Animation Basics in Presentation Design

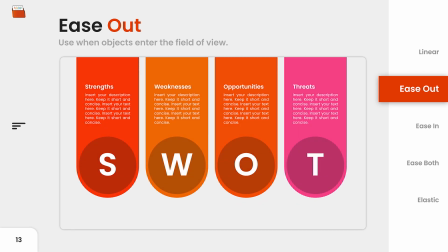[8:16]
This ensures that the object decelerates and arrives smoothly as it enters the screen. The opposite is true for when an object exits the screen.
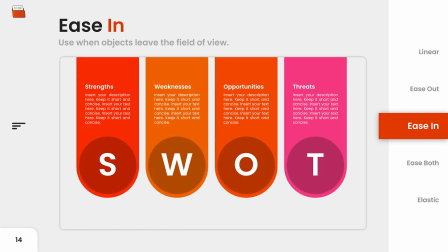[8:24]
In this case, ease in or a smooth start is applied so that the object accelerates off the screen, as you can see in this presentation.
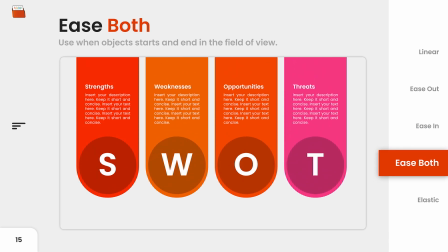[8:31]
Ease both is a more natural way of moving objects and is best for applying ease in to objects that always remain on the screen. so objects that are always in view.
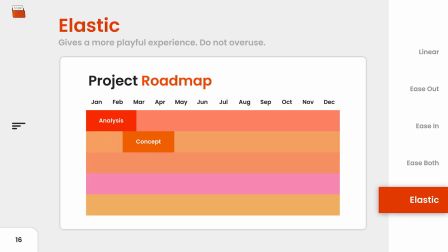[8:39]
Now here's an example where you can apply elastic easing and as you can see with the entrance of each object there's a subtle bounce adding a dynamic and lively feel to the presentation. To conclude this presentation I will go over the different ways that you can use animations in your presentations.
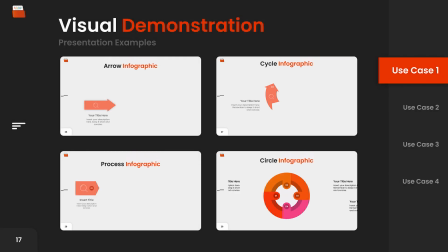[8:56]
First is for effective visual demonstration basically animated infographics. In this case you are using animation to introduce different activities or steps in the process ensuring you communicate your ideas in both an appealing and engaging way.
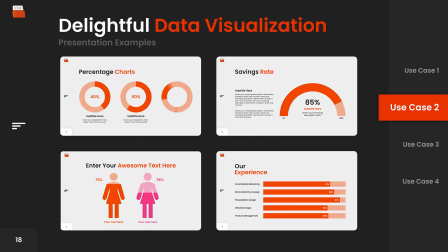[9:08]
You can also use animations to enhance your data visualization, moving away from static visuals and bringing your data to life with subtle motion and effects.
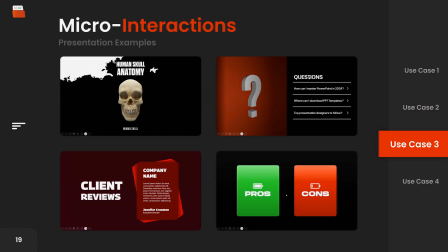[9:17]
Another way to incorporate animations is through micro interactions like clicks and mouse overs.
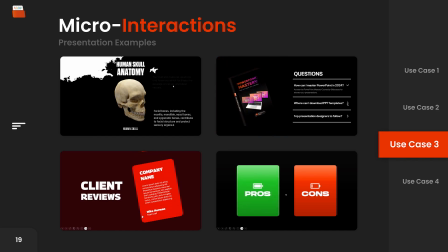[9:22]
You can see some examples here. The creative possibilities are unimaginable and overall it ensures a more immersive experience for your audience.
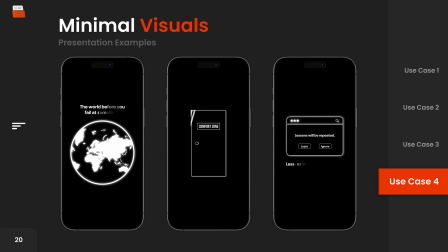[9:30]
Finally, animations can be used to create engaging minimal visuals.
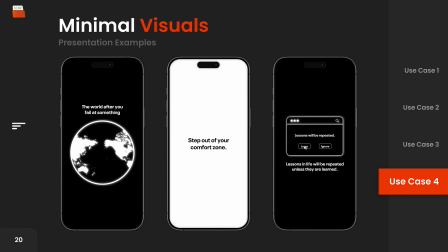[9:34]
If you're like me and you consume motion and design content on social media, you've probably seen this type of animations on TikTok and Instagram.
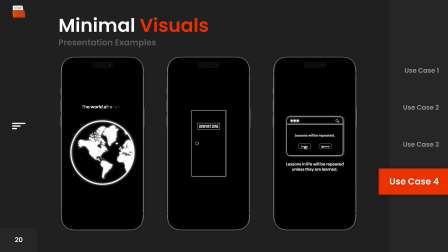[9:42]
And the high engagement of these pieces of content is a clear indicator that people prefer animated content over static visuals.
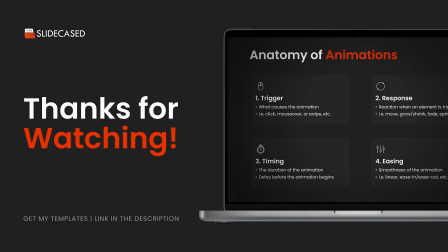[9:49]
Alright, that's pretty much the basics of animation in effective presentation design. If you have any questions or feedback, I'd love to hear what you have to say in the comment section.
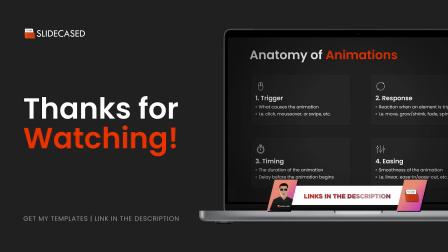[9:58]
If you're interested in animated tutorials or presentation templates, the link is in the description. thank you guys for watching and i'll catch you guys on the next one